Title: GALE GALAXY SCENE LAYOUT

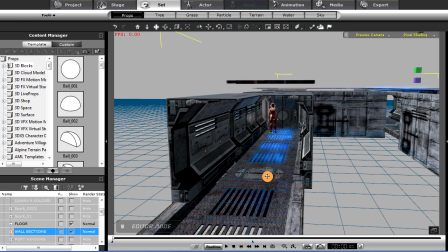In some places, I really didn't need a complex wall, and I just made some flat polygons that I textured with some simple textures.
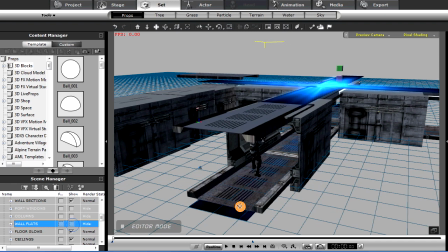And let me turn those on and off. You can see those. Didn't need anything complex.
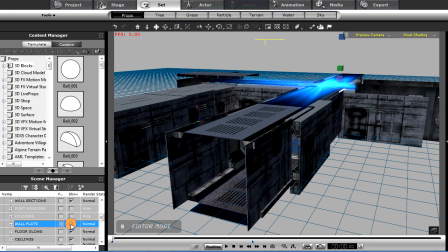Once again, if the camera doesn't particularly see it, or if it's just in a quick shot, then I try to keep it real simple.
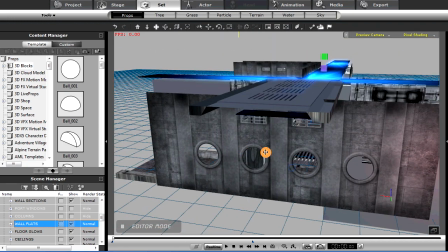So those textures are very simple. These ports here are kind of cool, but once again, it's just simply a flat polygon.
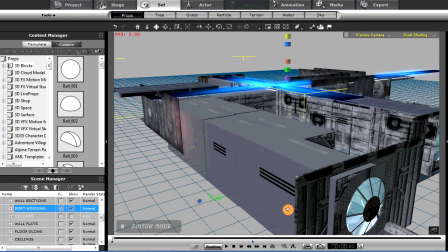Also created these port windows. Let's go here. These nice windows in SketchUp and textured them,
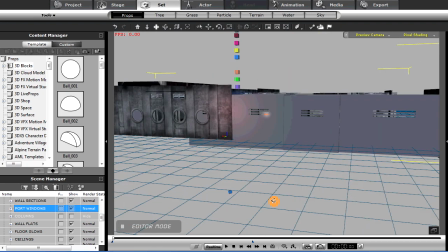and so they go as kind of end caps on those hallways, so we don't just see off there.
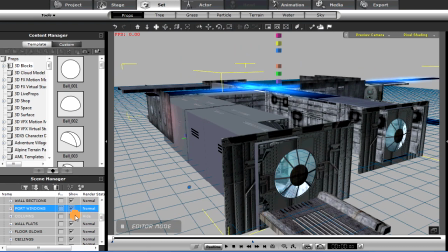So that helped with that. Added some more, turn off a few of these sections,
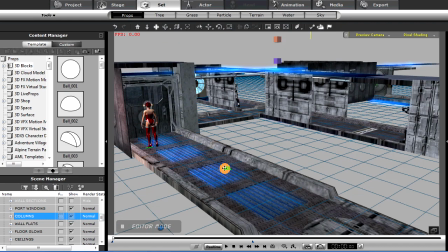added some columns right here, little bits of business to create a little more interest.
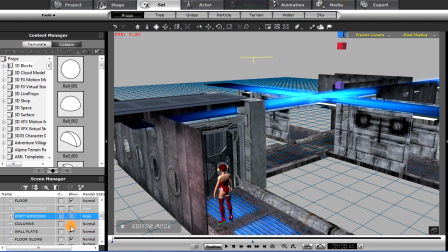Let me turn off a few things here so you can kind of see.
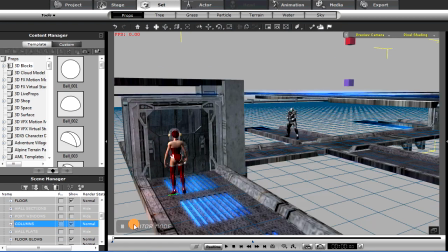Yeah, here they are, the columns there. And made some segments that joined the floors together right here.
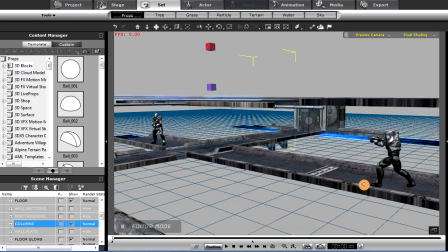You can see that. So that kind of added a little interest, helped me glue everything together, as it were.
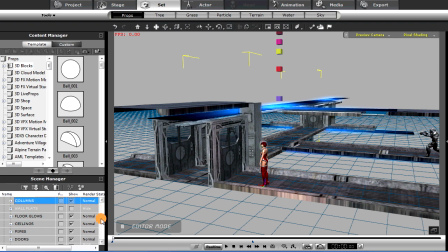And let's see what else we've got. Got the pipes, the ceiling.
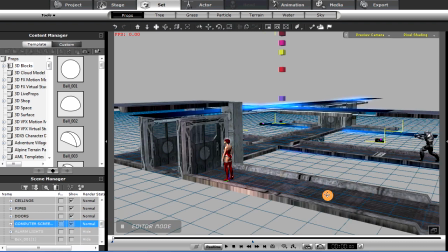One thing I added were some computer screens, and these are once again just simple animations that I threw in.
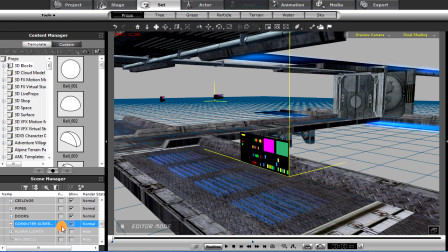I didn't necessarily parent them to a object. I just kind of set them up to where they could be positioned anywhere I needed them,
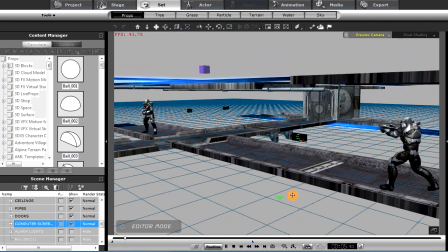and they happen to be in this position here, but they are of course against a wall section.
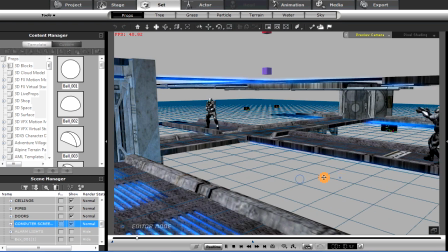When I turn it on, they'll be part of the walls there, like so. And let's take a look.
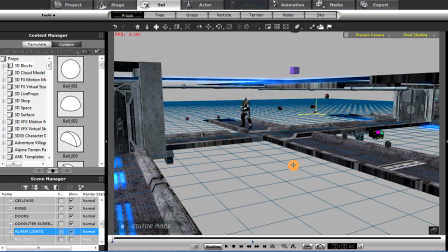We have some more alarm lights right here, as you can see.
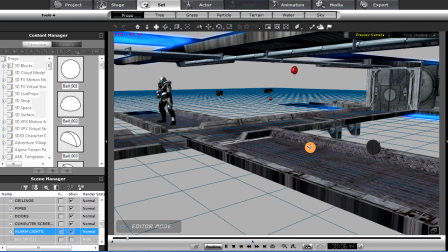And once again, they're not attached necessarily. I just position them where I wanted them, and I can easily reposition them for another shot if I need to.
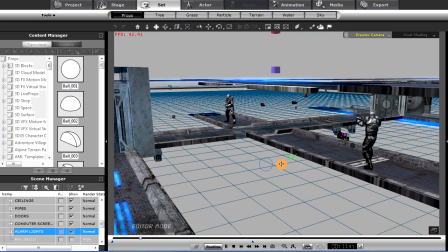So sometimes you attach to objects, sometimes you may not.
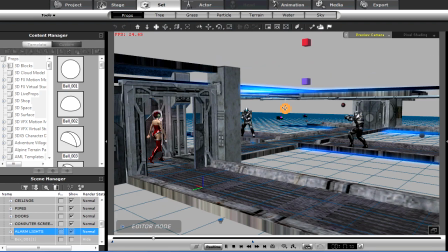Also, of course, you can see some of the particle effects that are scattered throughout the set when she shoots a ray gun, like so.
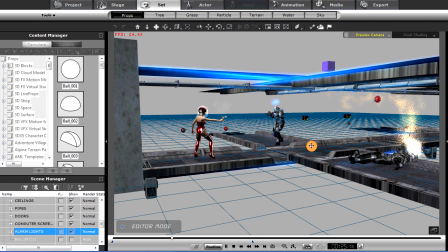We've got particles attached to these avatars here and to the wall, and so they do their thing.
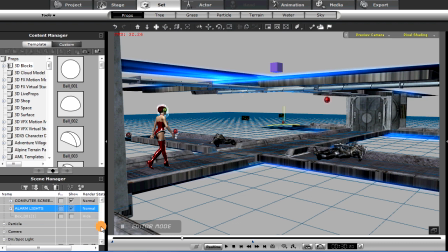So that's kind of how we laid out the scene. Nothing complicated at all.
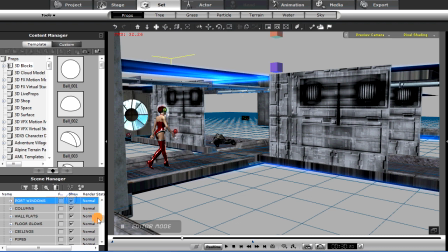Here we go, the other walls and the ports and the wall sections,
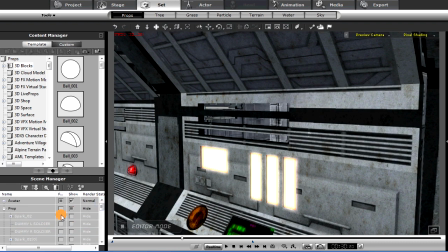and sparks, and of course, are the particle effects.
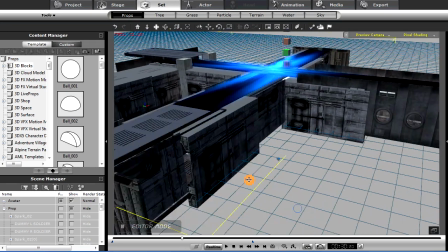So that's the basic layout of the scene you just saw. Looks pretty hideous here.
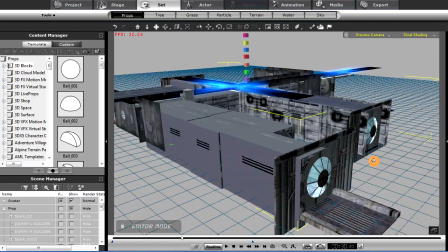Now, one other thing I did add was, of course, an image for the sky,
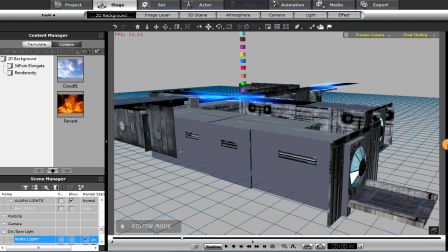and as I remember, I think I added that just as a 2D background.
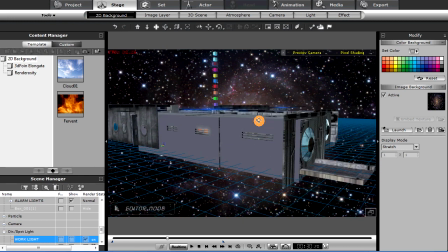Real simple, so it's just back there giving me some stars looking through the grating,
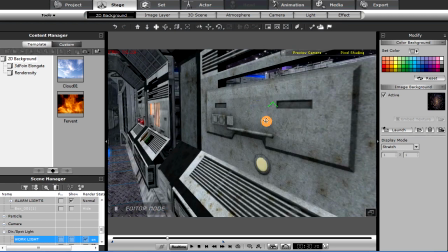so you can see the stars in there if you need to in some shots. So that's basically it.
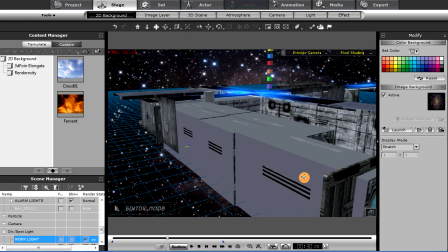Pretty simple, pretty easy layout.